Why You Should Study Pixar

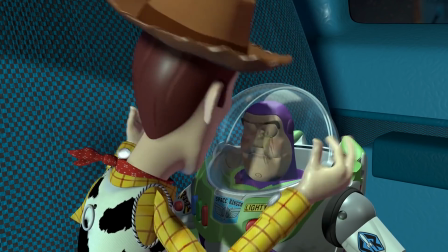After the release of Toy Story, Pixar became known for its groundbreaking advancements in computer technology.
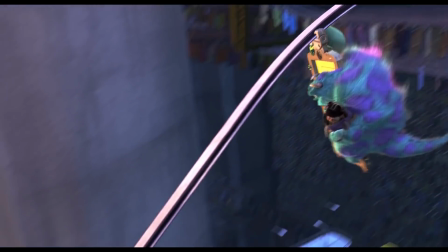Despite the media rave about the company's computer animation,
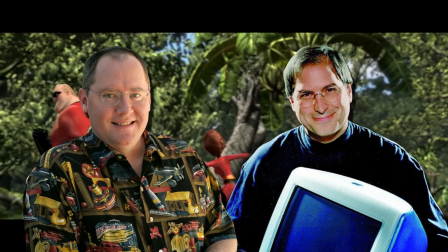two of its founders, John Lasseter and Steve Jobs, had this to say about the company's success.
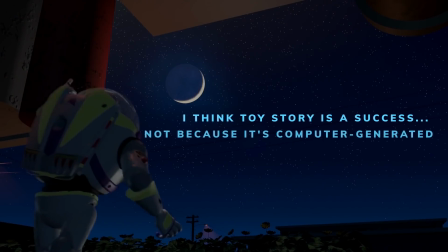I think Toy Story is a success not because it's computer generated.
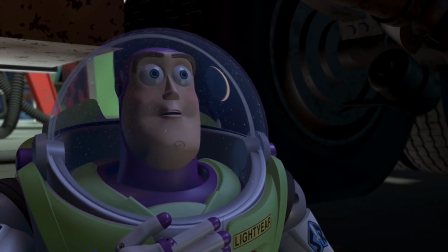It's a success because it has, you know, the characters of Buzz Lightyear and Woody in in the storyline that really has captivated audience. As John says, we don't view ourselves as a technology company. Our product is content, we're an entertainment company, and all this technology really is just in the service of the storytelling."
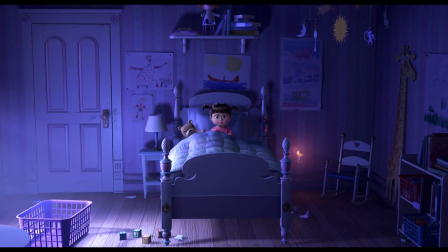With more than two decades in the industry,
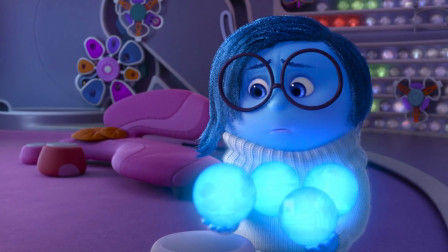the public's focus on Pixar's technology took a back seat as audiences grew to view the company as a top-of-the-game storytelling powerhouse.
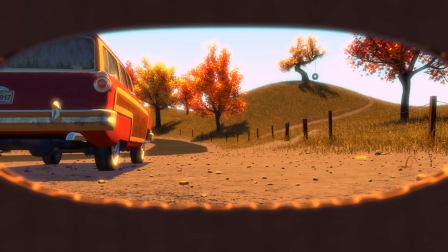Pixar's stories are creative and emotional tales capable of inspiring children and adults alike.
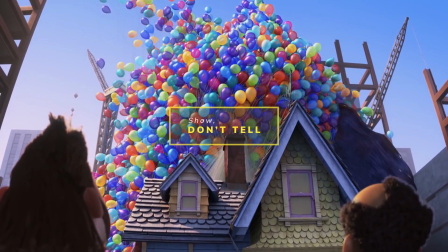In this video, I want to analyze how Pixar handles visual exposition, conflicting characters,
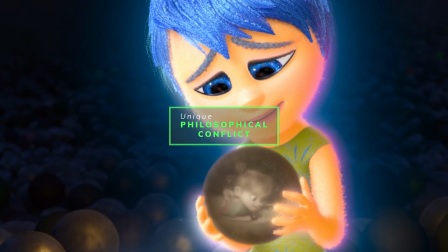and finds unique philosophical conflicts in its movies, and most importantly, how you can do the same in your writing.
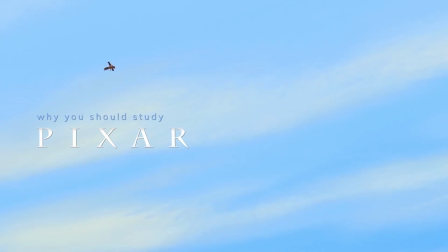This is why you should study Pixar.
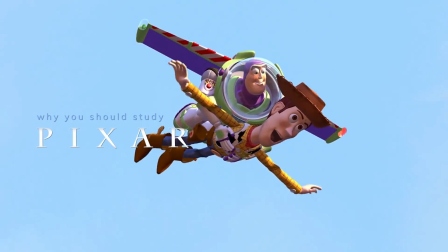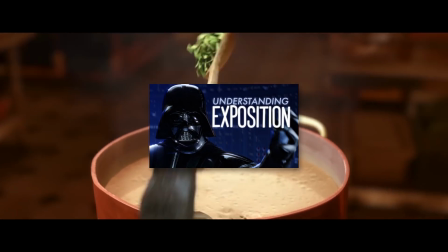In my video on Understanding Exposition, I have said that, when handling exposition, you should show and not tell.
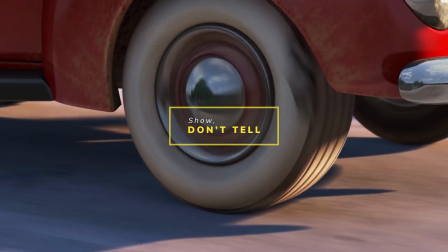Pixar is a master of show-don't-tell.
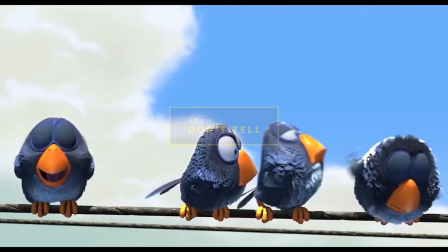Its diverse catalog of silent short films proves that engaging stories can be told solely through the use of visuals.
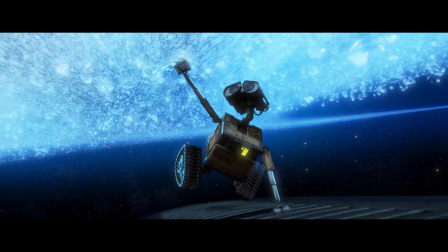And nowhere is their talent for show-don't-tell clearer than in the first act of WALL-E.
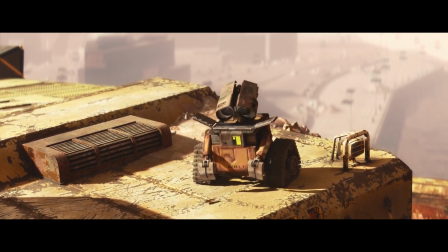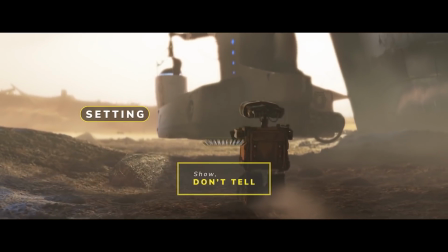During the movie's first 30 minutes, Pixar establishes the story's setting, characters in conflict with very few lines of dialogue.
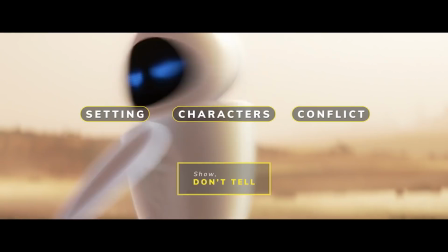This may seem extreme,
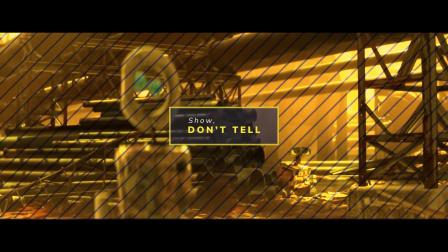but it's this level of commitment to visual exposition that has solidified WALL-E and Eve in the hearts of millions of viewers.
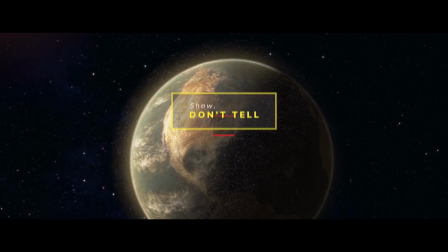In many post-apocalyptic movies,
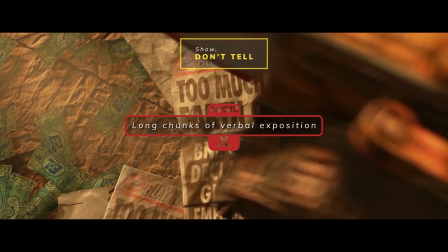characters may spend long chunks of verbal exposition explaining how the world fell apart in intricate and often boring detail.
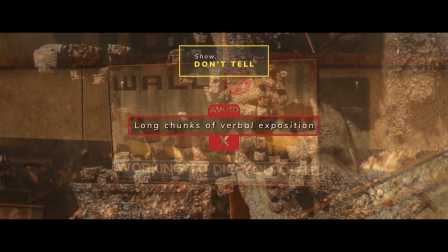In WALL-E, however,
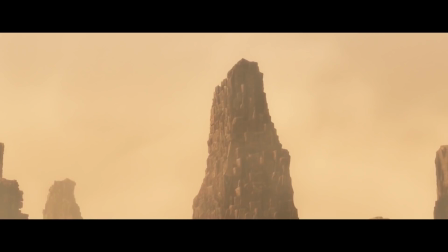the filmmakers show us that the Earth has been evacuated due to overconsumption by using sweeping shots of the planet covered in used products.
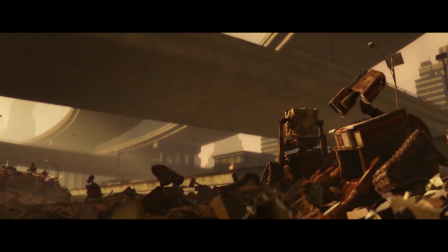The filmmakers show us hundreds of deactivated walleys, informational panels of fleeing spaceships,
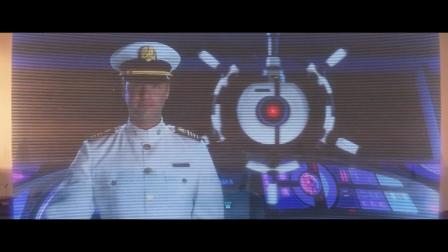and even an infomercial that shows us the humans living better and cleaner lives in space.
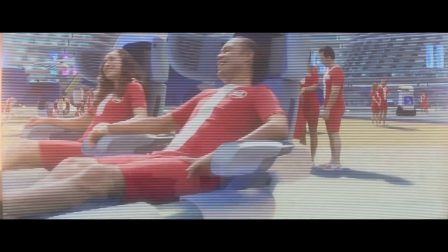This is not only more effective at communicating the setting,
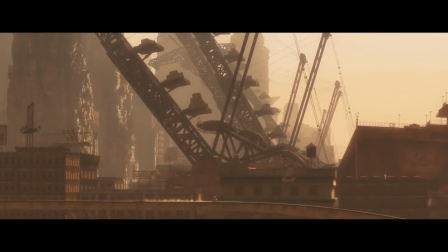but it allows us to engage with the environment at a higher level than any dialogue-driven exposition would allow for.
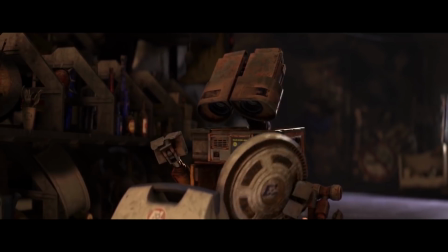Since Wally cannot speak, Pixar establishes his character by visually showing us a day in his life.
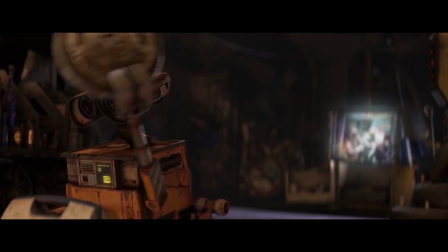Pixar shows us Wally's joy of collecting trash, his kindness to his cockroach friend, and his fascination with Hello Dolly.
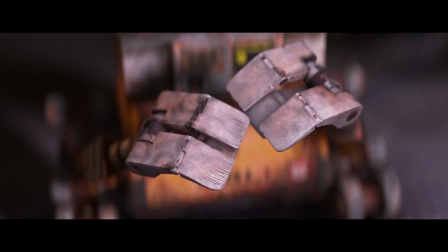These actions inform us of Wally's beliefs.
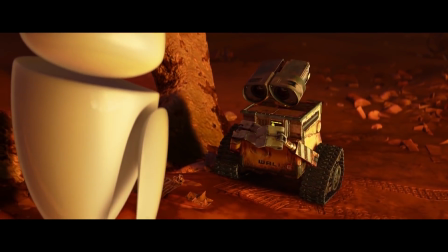The audience is able to feel that Wally is a wide-eyed, hopeless romantic instead of being told so.
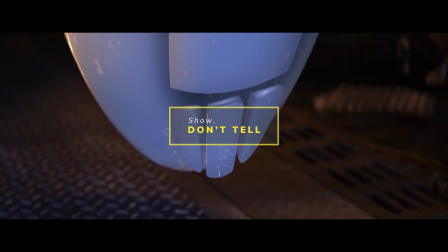When writing expositions, as much as possible, show, don't tell. Find ways to give the information to the audience in a visual way.
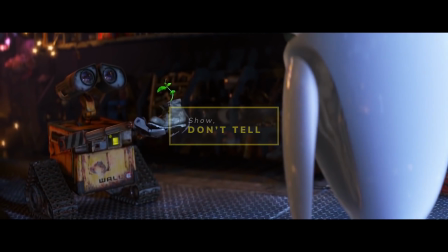A great exercise is to practice visual exposition by writing a few silent short films.
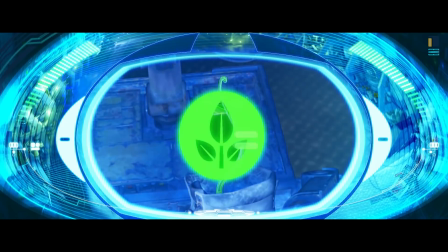By forcing yourself to not use dialogue, you will find new ways to deliver exposition. In my video on the purpose of conflict, I've talked about the web of characters.
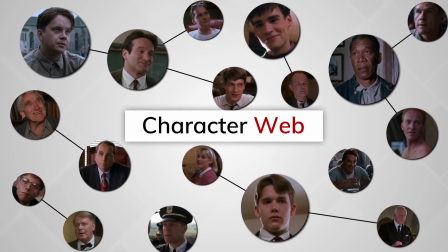This is a way to create and group characters that have opposing or complementary beliefs in order to naturally change their views and produce meaning.
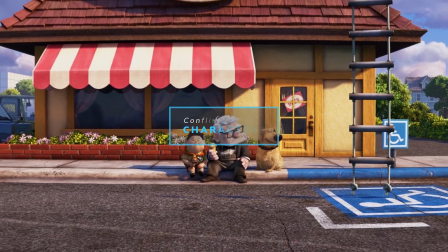Many of Pixar's movies are known for pairing their protagonists with characters that are their polar opposites.
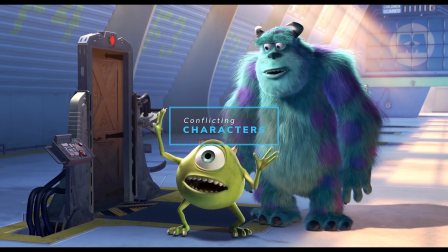Marlon and Dory, Mike and Sully, Remy and Linguini.